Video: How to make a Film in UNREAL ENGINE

Hi everyone, Philip here again. In today's video I want to show you how you can create a short film in Unreal Engine. This is the first video in my how you can create a film in Unreal Engine series. In this particular video I will cover the first stage which is the pre-production
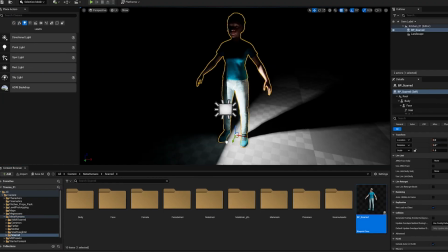0:25 phase. first I start with a completely empty or blank map or
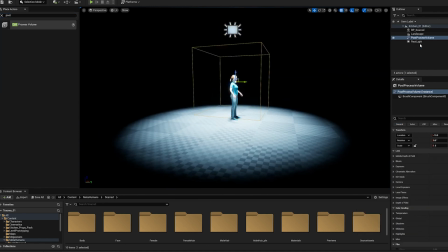0:31 scene I introduce my hero character and I add a light so
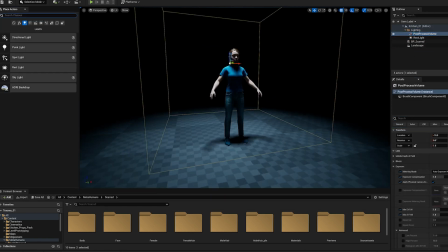0:37 we can see what's going on I place a typical top light and give it a
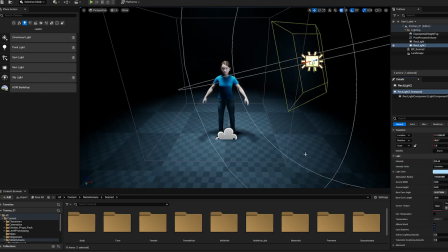0:43 little bit of blue tone since that fits to the tone I want for this particular film and the chair and the
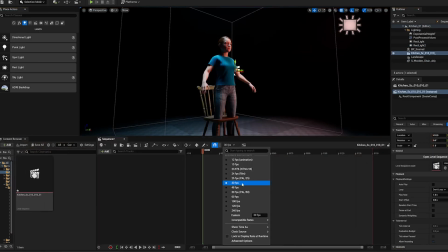0:52 table are the two main assets i need for this particular film i
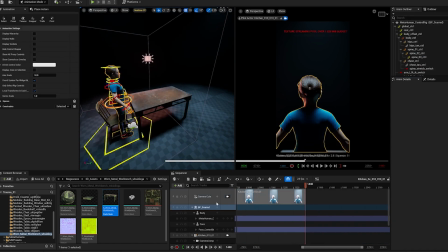0:57 am purposely creating a 916 format for this story
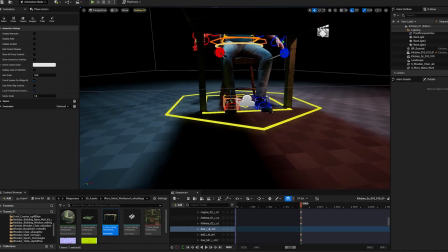1:02 since i'm dedicating it for social media first i place my hero character on the chair
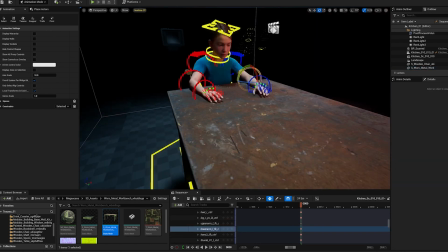1:11 she's sitting at the end of the table and she's looking
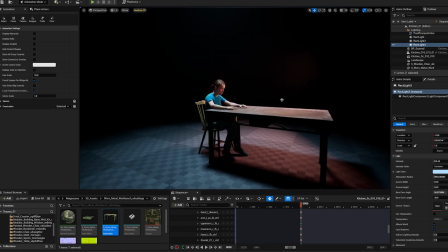1:16 sad and i'm starting to direct the lights to fit the tone.
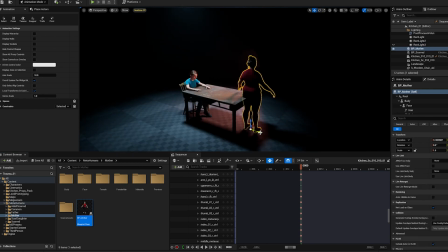1:21 I am now introducing the mother of the hero
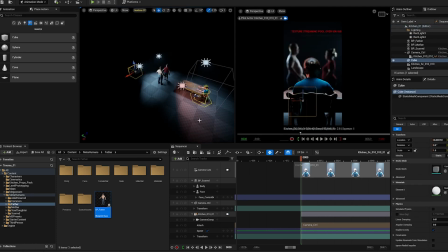1:26 and also the father and as you can see they are arguing and fighting and our
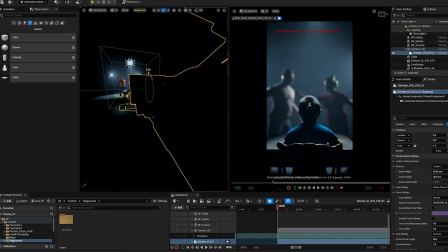1:33 hero characters is just sitting by herself observing the scenario in front of her.
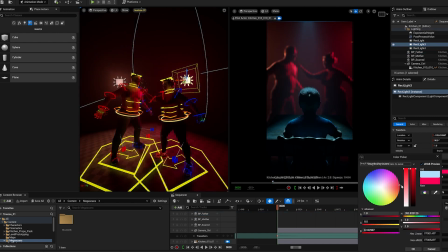1:41 In this particular scene I want the camera to circle around twice
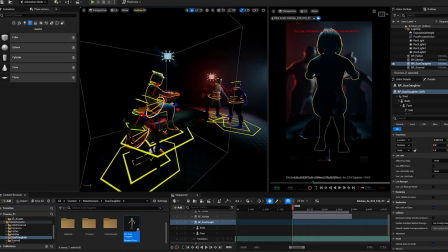1:48 each full circle of the camera is one timeline so
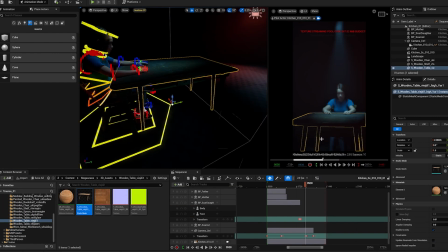1:55 the first timeline is where we see our hero
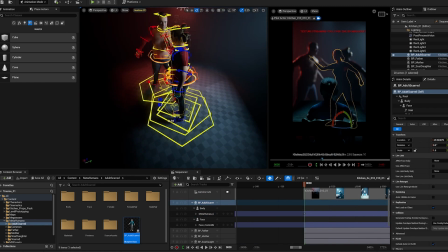2:00 experiencing her traumatic event that leaves a mark and
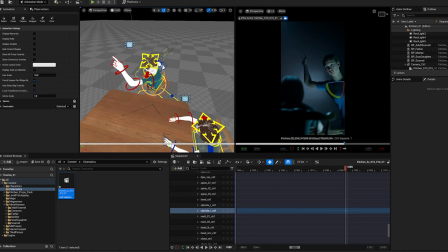2:06 the second timeline is where the hero character has become an adult but still has
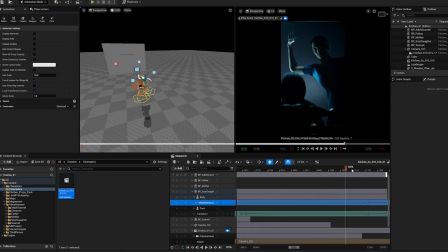2:13 the mark from her past and
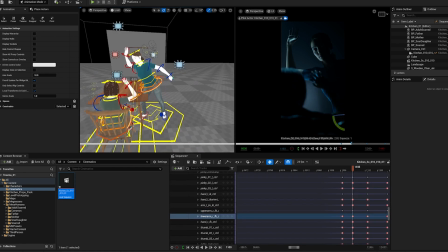2:18 as this particular story evolves around trauma and how trauma leaves a
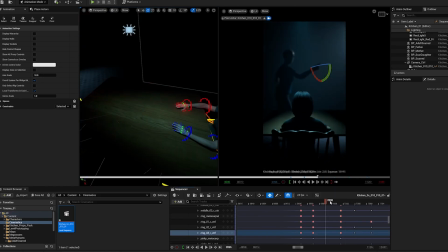2:23 mark or triggers within us i want to visualize that
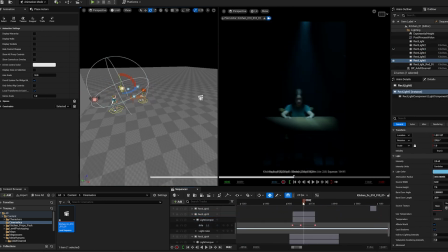2:31 and we see that it looks like that as an adult that she's repeating the
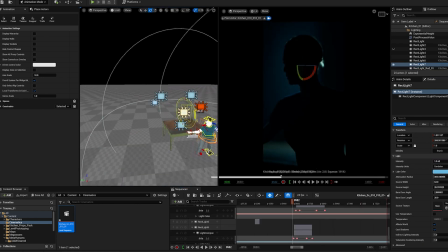2:37 same pattern as she experienced as a child and
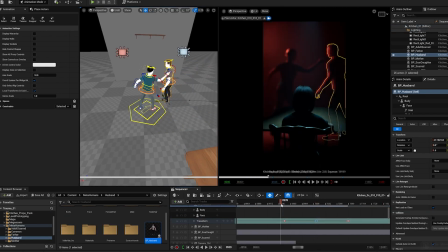2:44 just as we think she's about to repeat the exact same pattern we
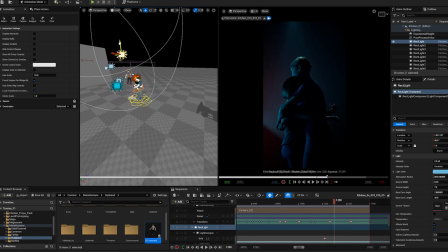2:50 see that she realizes what she is about to do and then finally embraces and hugs her
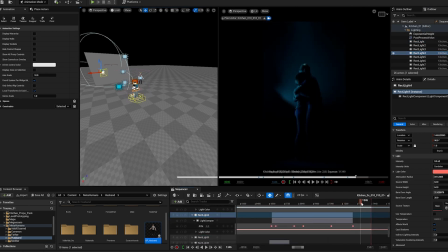3:05 daughter and thereby she breaks the evil circle.
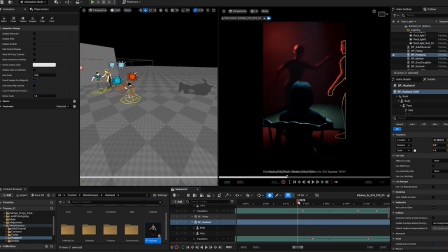3:11 I keep adding lights to shape the story. I am mainly using rec lights as they're called in Unreal Engine and instantly when we see our hero character
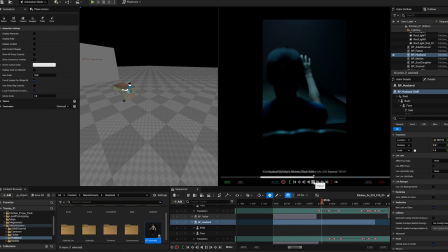3:26 experiencing this traumatic event we see that is instantly leaving a mark and in this instance I created the mark as a visual mark on her body.
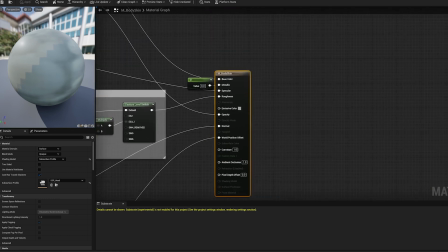3:44 In order to create the mark on her body I first need to find the texture map of the metahuman character and export.
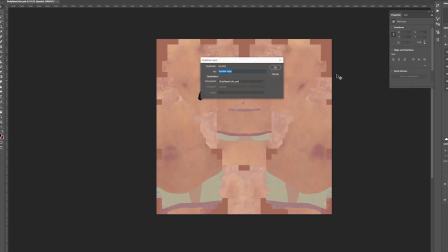3:54 Once exported I open the texture in Photoshop.
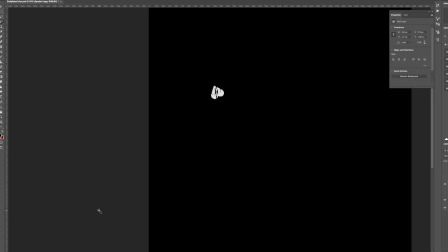3:59 when I have found the correct placement of the mark I then create a mask that
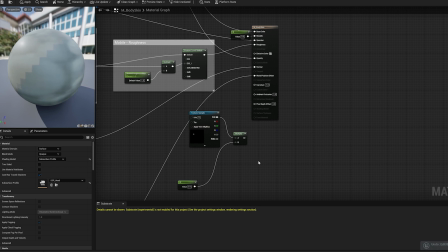4:07 I can use to add on the material I then duplicate the metahuman skin material and as you can see I add the mark in the emissive channel because I want the mark to glow and I'm using my
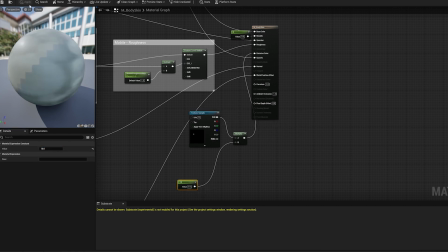4:24 mask to visualize what part of the body I want to glow and in
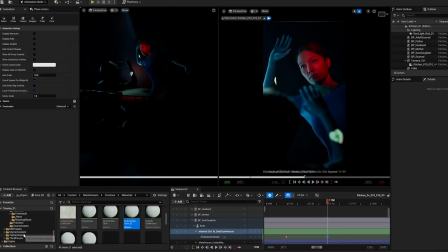4:32 order to be able to animate this mask map I need to create a parameter
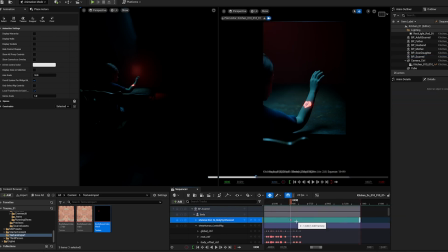4:39 and with this created parameter I can go into my unreal sequencer and animate the parameter in my sequencer timeline and as you can see I
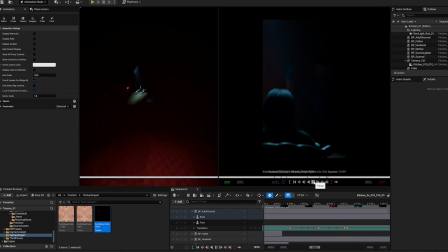4:54 keep blocking out the main movements and the main story
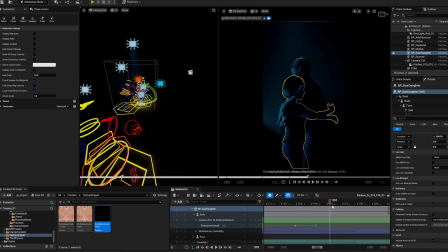4:58 I keep adjusting the camera and I keep adjusting
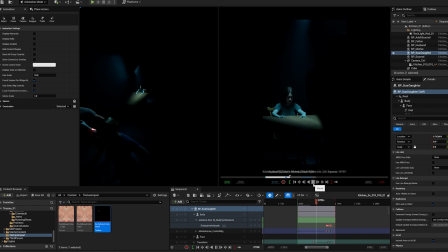5:04 the characters and I'm adjusting the lights and I'm animating the lights to fit
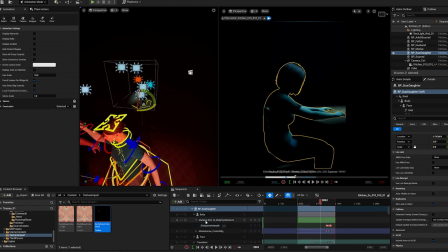5:08 within my compositions and my story I
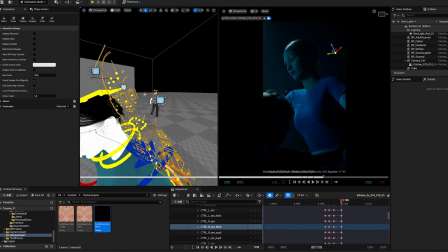5:15 am adding a little bit more expression to the adult version of a hero character just
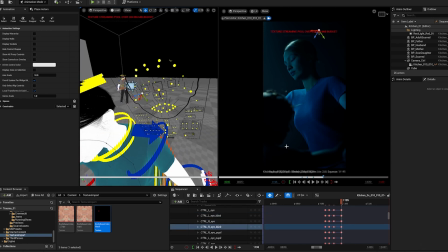5:21 to showcase more clearly what is going on and what is her emotion in this particular
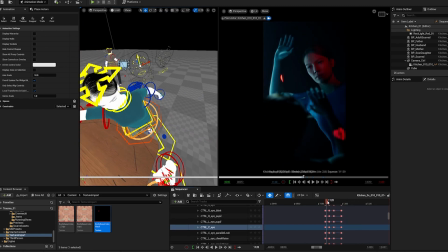5:27 moment since this is just the pre-production I'm not gonna fully animated at this point the animation or mocap will come in
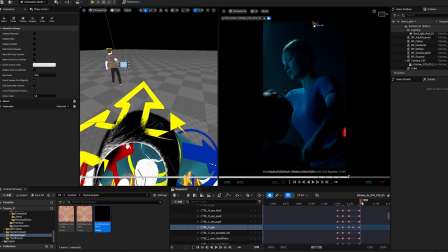5:39 the next stage as you can see here as the daughter puts her hands up to protect
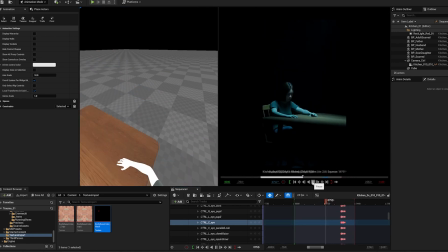5:46 herself a new mark is about to be created on her as well and
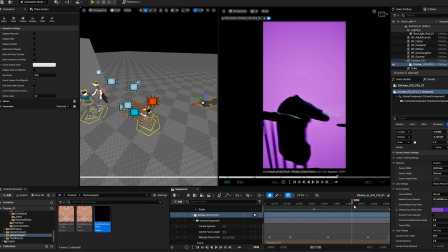5:53 as the adult hero character sees that she's about to create a
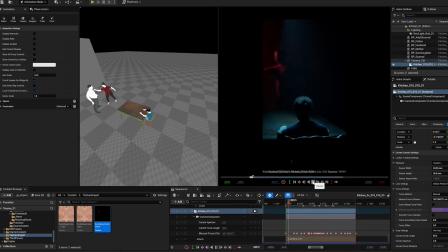6:00 drama on her own daughter she snaps out of it and realizes that she needs to change the pattern and she immediately
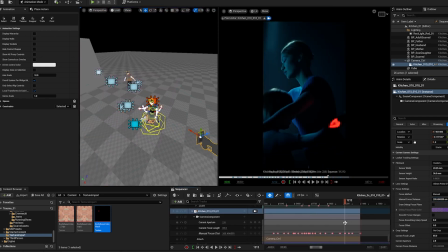6:14 hugs her daughter and we see that the mark that was about to be created in the daughter vanishes this
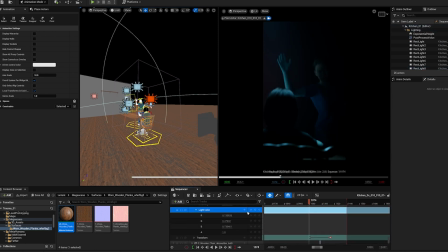6:26 could also work nicely as a symbolic for our hero characters in our child and
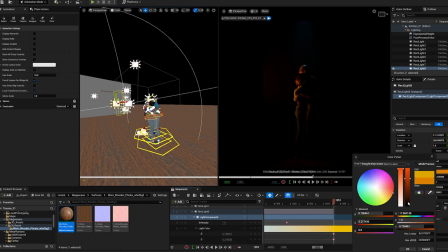6:34 finally in the end I am adjusting the lights in the
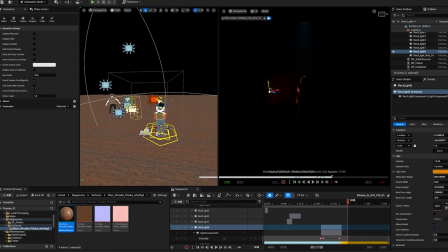6:39 final image to create a strong nice end frame
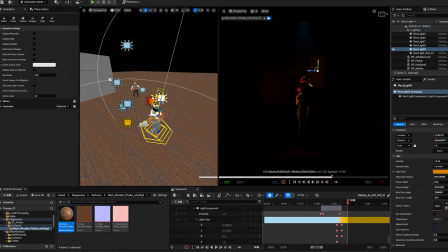6:43 and I'm adjusting the warmth of the light to create a nice warm picture in the end
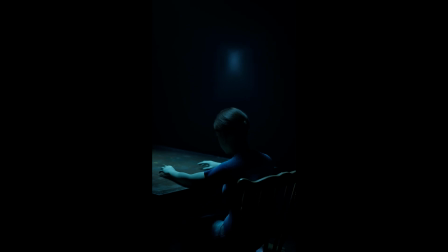6:56 and voila here is the finished previs and
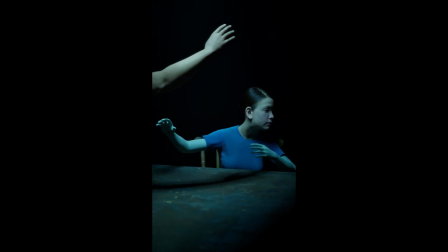7:02 the next phase in the next video will be animation and if you like this kind of content please like subscribe
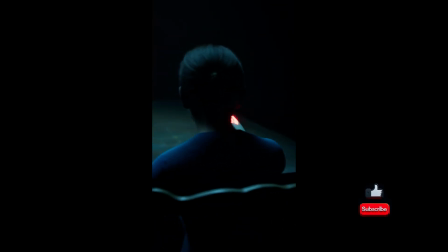7:14 and share that means a lot thank you